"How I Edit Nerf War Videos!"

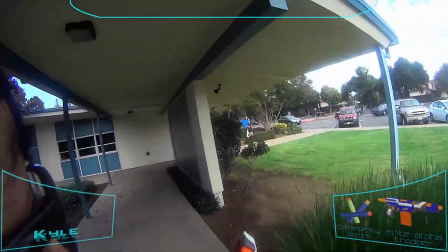What's up, enthusiasts?
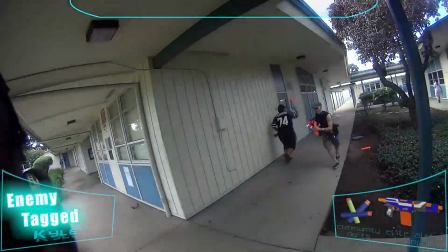A few weeks ago we took a look at how I film the Nerf Wars I go to, so this week we're taking that to the next step, which is how I edit my Nerf War videos for YouTube.
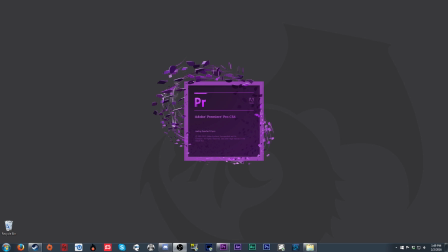Starting off, we've got to open up our editing program. I personally use Adobe Premiere Pro. In the past, I've also used Sony Vegas, which I think is very beginner-friendly.
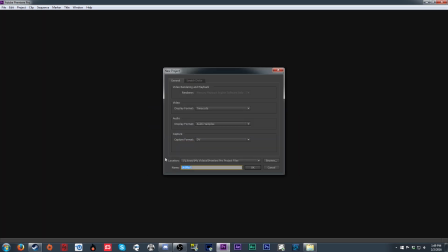However, both of these programs are rather expensive, so you can also look into HitFilm Express as a free option that's very capable. With our program open we need to create a new project, name it what you like,
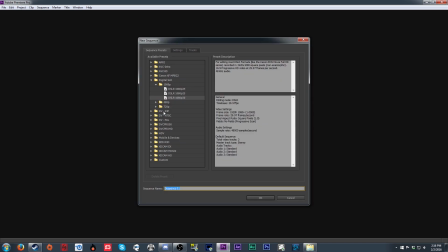then when selecting the settings make sure it's set to 1920x1080 for the frame size and the frame rate is 29.97 for 30fps or 59.94 for 60fps.
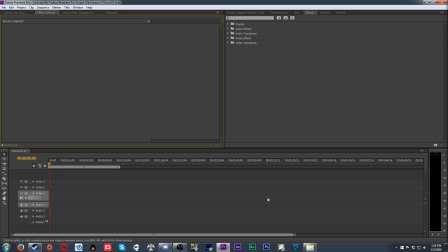Keep the pixel aspect ratio at square pixels and the audio sample rate at 48,000.
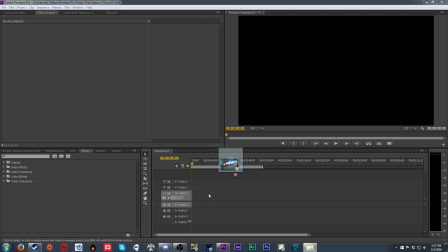Once we've got the settings set we need to drag the footage we have into the timeline and start scrubbing through it for the parts we want.
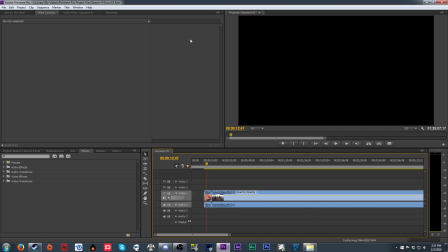I generally change the layout of the program so the preview is as large as I can get it.
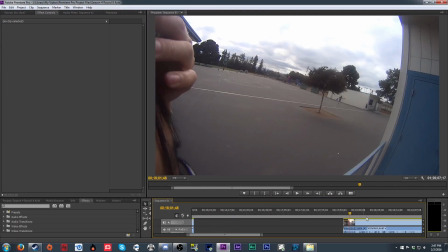That way I can more easily see what's going on to decide what's worth including and what isn't.
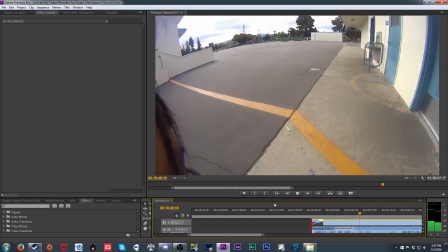When I'm going through and doing the initial cut I generally don't worry too much about finding the exact spots to cut.
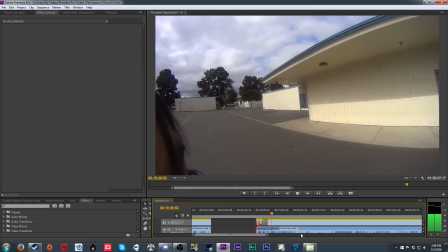This is because after we get it cut down the first time,
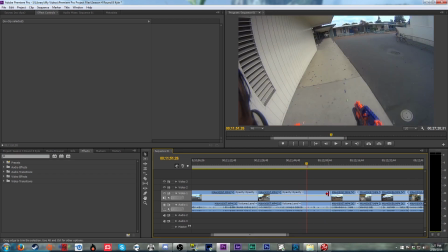we're going to go back a second time and refine those cuts, removing even more to get the end result the way we want it.
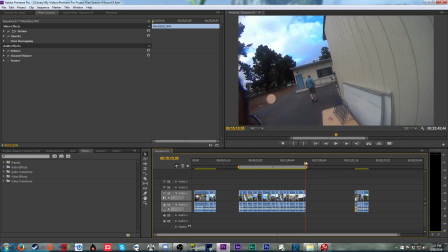Once we're happy with the length and content, it's time to start adding the overlay.
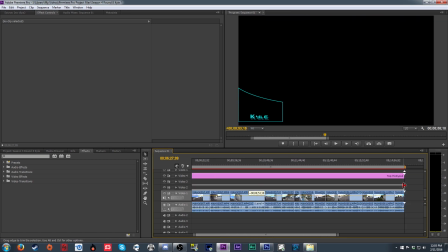The overlay itself is in three parts, the left part, the right part, and the top part.
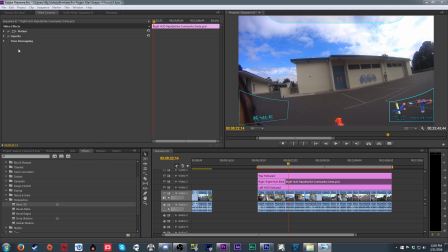I did this because the left and right sides of the overlay are going to be adjusted with a basic 3D effect to give them a look slightly similar to how it might be angled inside of a helmet,
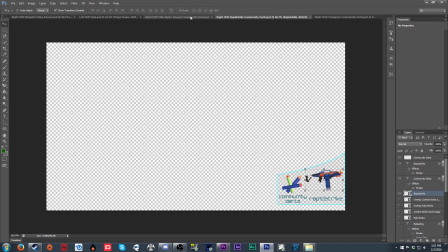like in a video game. Each of these assets needs to be adjusted in Photoshop to properly show the player name along with the blaster and ammo type for each video. video.
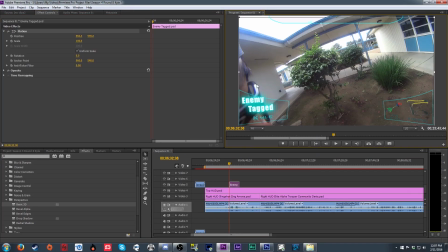Once the overlay is in place, I'll bring in the other assets like the enemy tagged and reloading images.
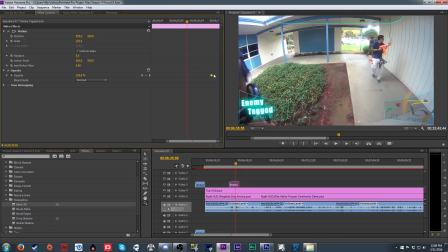In the past, these were video files that I'd made in After Effects, but since I still haven't set these in stone just yet for the new overlay,
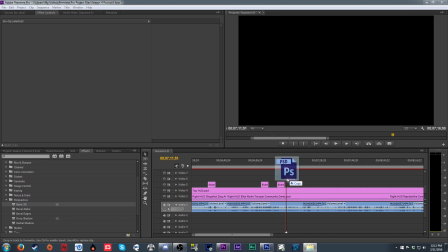I just set the opacity keyframes to be in and out where I want them and copy as needed.
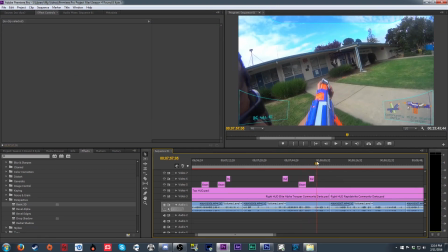Now, it begins the task of going through the video for all the tags, reloads, and times the player was tagged, and placing the appropriate images in place for them.
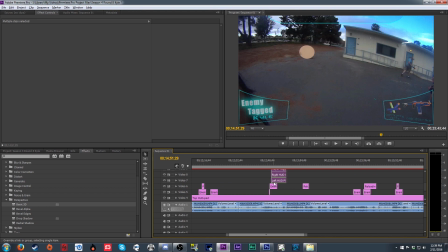I'll spend a lot of time during this step double checking tags by going frame by frame to try and track darts actually tagging the enemy players.
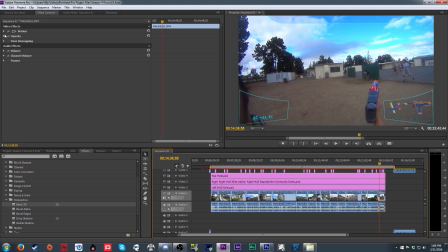Now that that's all done we can mess with the image settings for the video itself. Now because this is gameplay footage and not a feature film I don't go crazy overboard with the effects here mostly because the more you do the longer it takes to render and export preventing me from working on other things.
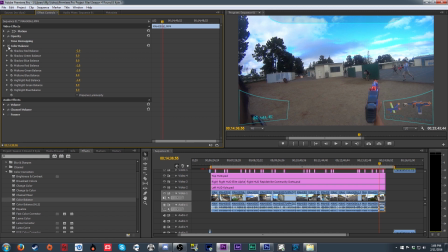Generally I mess with the levels a bit what this does can be compared to wiping dirt off of a window. It takes a layer of grime off to make the image look cleaner.
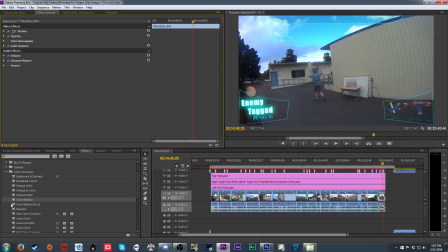After that I'll apply an unsharp mask which helps the image look a little more crisp and follow it with some slight color balancing. The image from my GoPro comes out a little more red than I'd like so I lower the red slightly and bring up the blue a little.
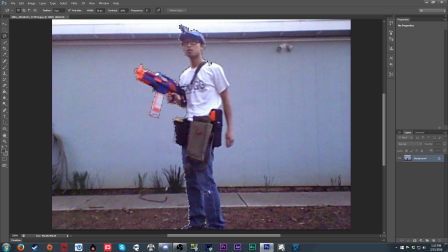Next up we can add the intro and outro files. To do that we need to get the image of Kyle ready by editing the background out so we can put him onto the background we have.
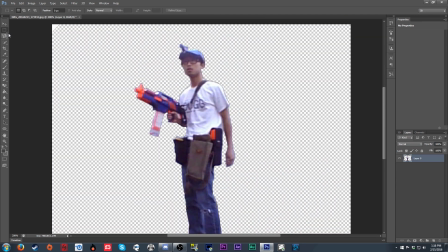The third part of the intro is the image of the map overlay,
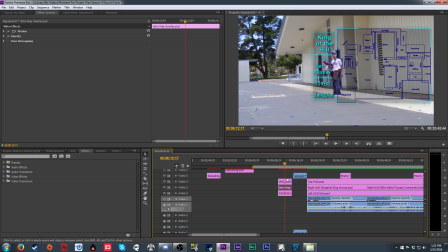which I'll apply the basic 3D effect and set a keyframe at the beginning and the end of the clip with different swivel and tilt settings to simulate mild movement. This prevents the footage from looking completely static during the intro.
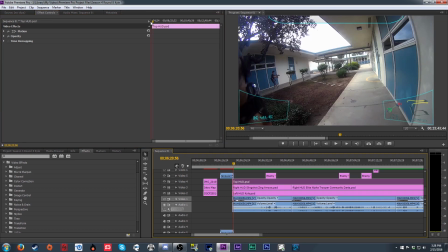The last part of the intro is the flame logo animation I have to transition from the intro talking part to the footage itself.
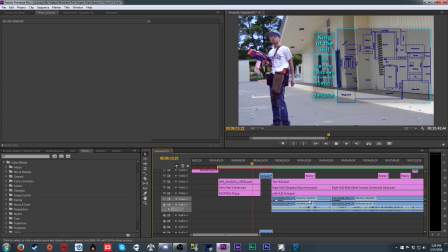And on that I do a fade in and a fade out of a half a second on each end by using keyframes on the opacity settings.
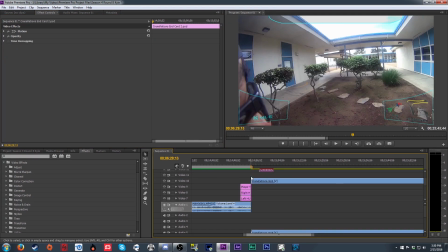Jumping over to the outro, I have three layers here. One is the background of my ending that has the crenellations that are moving.
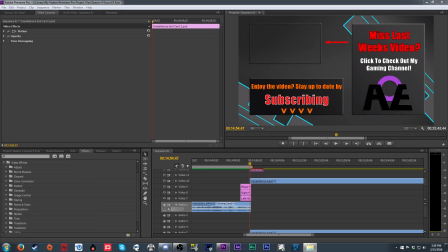Above that I bring in footage from a previous video and above that is an end card with information on it. And I'll size the footage to fit in the box in the upper left hand corner.
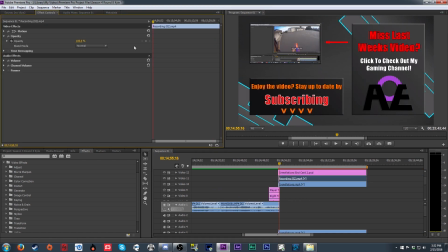After that I'll move the three layers half a second in on top of the gameplay footage and use the opacity keyframes again to fade the outro in.
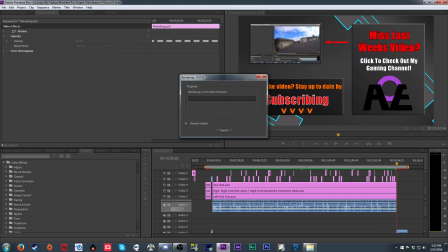With that, the video editing is essentially done, so we can now render the video as it is, which will take a while, so we'll use this time to write our script.
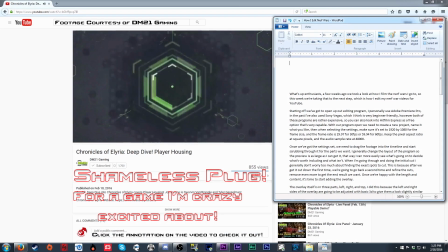When it comes to writing my scripts for videos, I personally like to bring up long form content on YouTube that I can listen to while I'm writing.
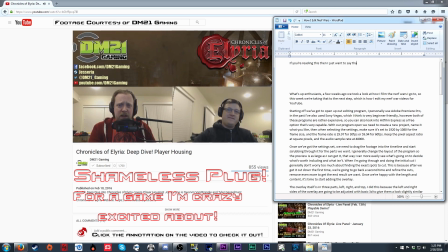I find long form content works best because if I'm constantly clicking new videos, I can easily get lost watching stuff and accomplish nothing. But with longer form content, I can keep writing without needing to change videos often while still being entertained when I'm writing. Once the script is done, it's time to record the audio lines themselves. To do this I'll use my Tascam DR100 audio recorder, but you can use whatever recording device you have. Just try to record in as quiet of a place as you can to prevent background noise from appearing in your clips. I like to record the script in separate parts so I can easily edit down each portion without having to search through one long file for each segment I want to use.
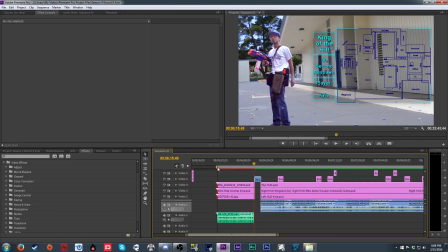Now that we have the audio recorded we can bring that into our editing software and cut down each audio clip to the length we need and move them to the spots we want them in the video.
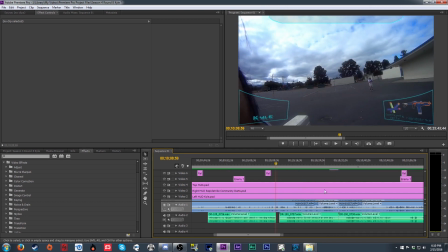Some of these clips are referencing specific things so they're in specific places. Others are just spaced out a certain amount to prevent too much time without commentary.
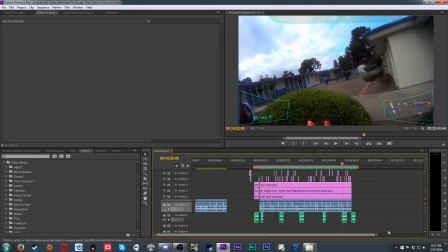Once all the clips are in good places it's time to lower the gameplay audio in the places we have commentary to prevent the two from clashing with each other.
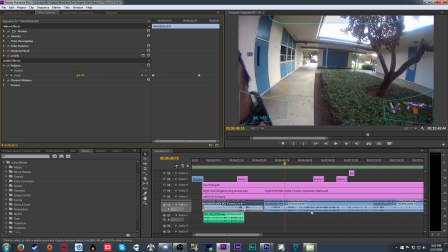So, we lower the gameplay audio enough that it's not fighting with the commentary, but not so much it's completely silent.
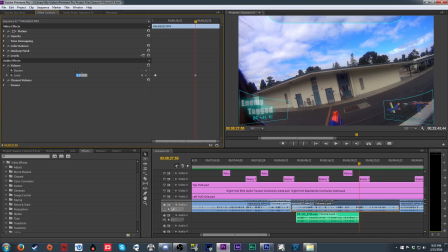I like to fade these volume changes in over several frames using keyframes on the audio channels just to prevent the jumps in volume from being too jarring.
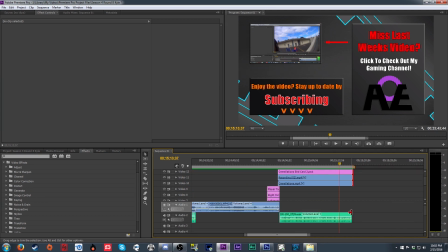With that done, we can trim the intro and outro to fit the audio length and then give the entire video a watch to make sure it's all the way we want it to be.
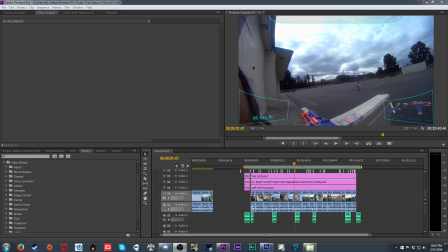And once we've done that, we can export the video itself.
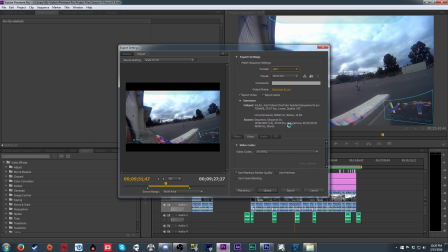For your export settings, I go with the H.264 codec, 1920x1080, 59.94 frames per second. Remember, this one will vary depending on what frame rate you recorded at.
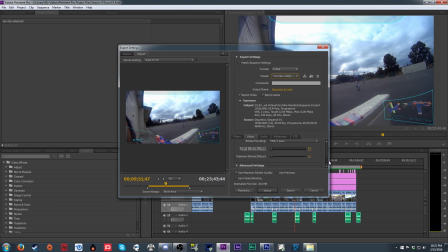For the bitrate settings, I go with a variable bitrate 2 pass setting, a target bitrate of 12 Mbps and a maximum bitrate of 15 Mbps. For audio settings, I use the AAC codec and a bitrate of 320 kbps.
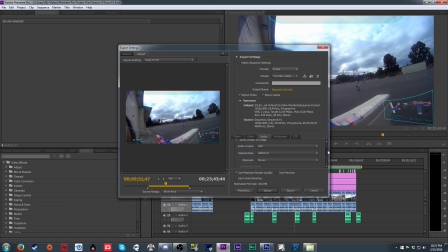You can also choose where to save the file after the export and what to name it. If you'd like, you can see all the settings as I have them scrolling on the screen as well.
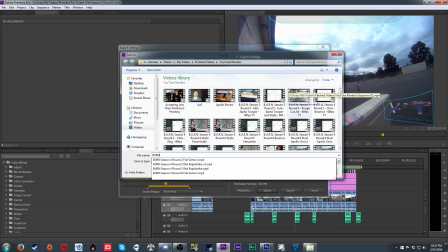Once you have everything set, you can queue the video export and the Adobe Media Encoder program will pop up,
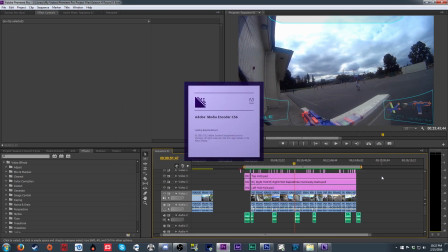allowing you to export your video without leaving Premiere Pro open and taking up resources. If you're using a different program, you'll likely be exporting in the program itself.
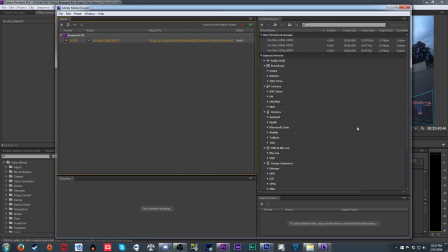Regardless, the render will likely take several hours and take up enough of the resources on your computer from doing anything like gaming or editing. So I do my exports overnight. But that may not work for you, so plan accordingly, and after the export, check the final product to make sure it's what you wanted, and you're good to go.
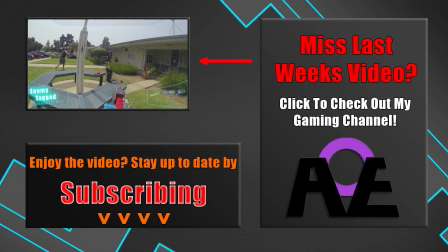That does it for this one. I hope you enjoyed this look at how I edit Nerf War videos, and I really would love to see more gameplay videos showing up on YouTube.
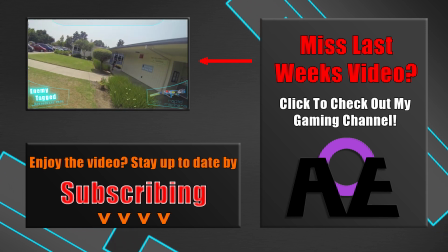It's just such a great way to spread the fun of this hobby and get more people interested. I also want to say this is just the way that I edit videos.
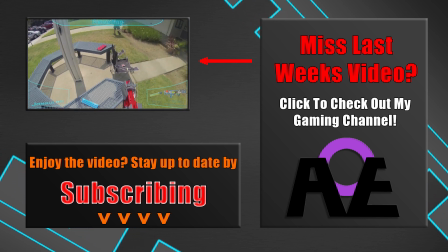It's by no means the only way or the best way It's just how I do it and I wanted to share that with all of you And
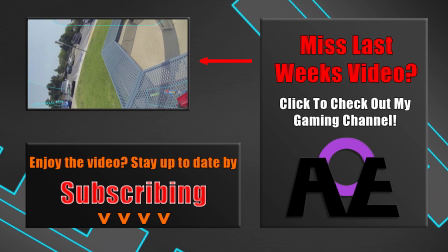you can expect to see the video being edited today on the channel next Saturday So look forward to that and as always thank you so much
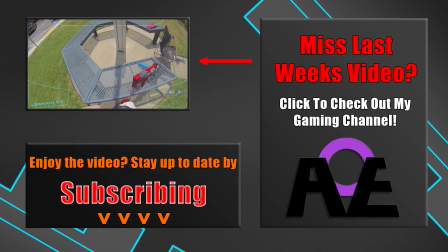for watching have fun flinging foam and I'll see you next time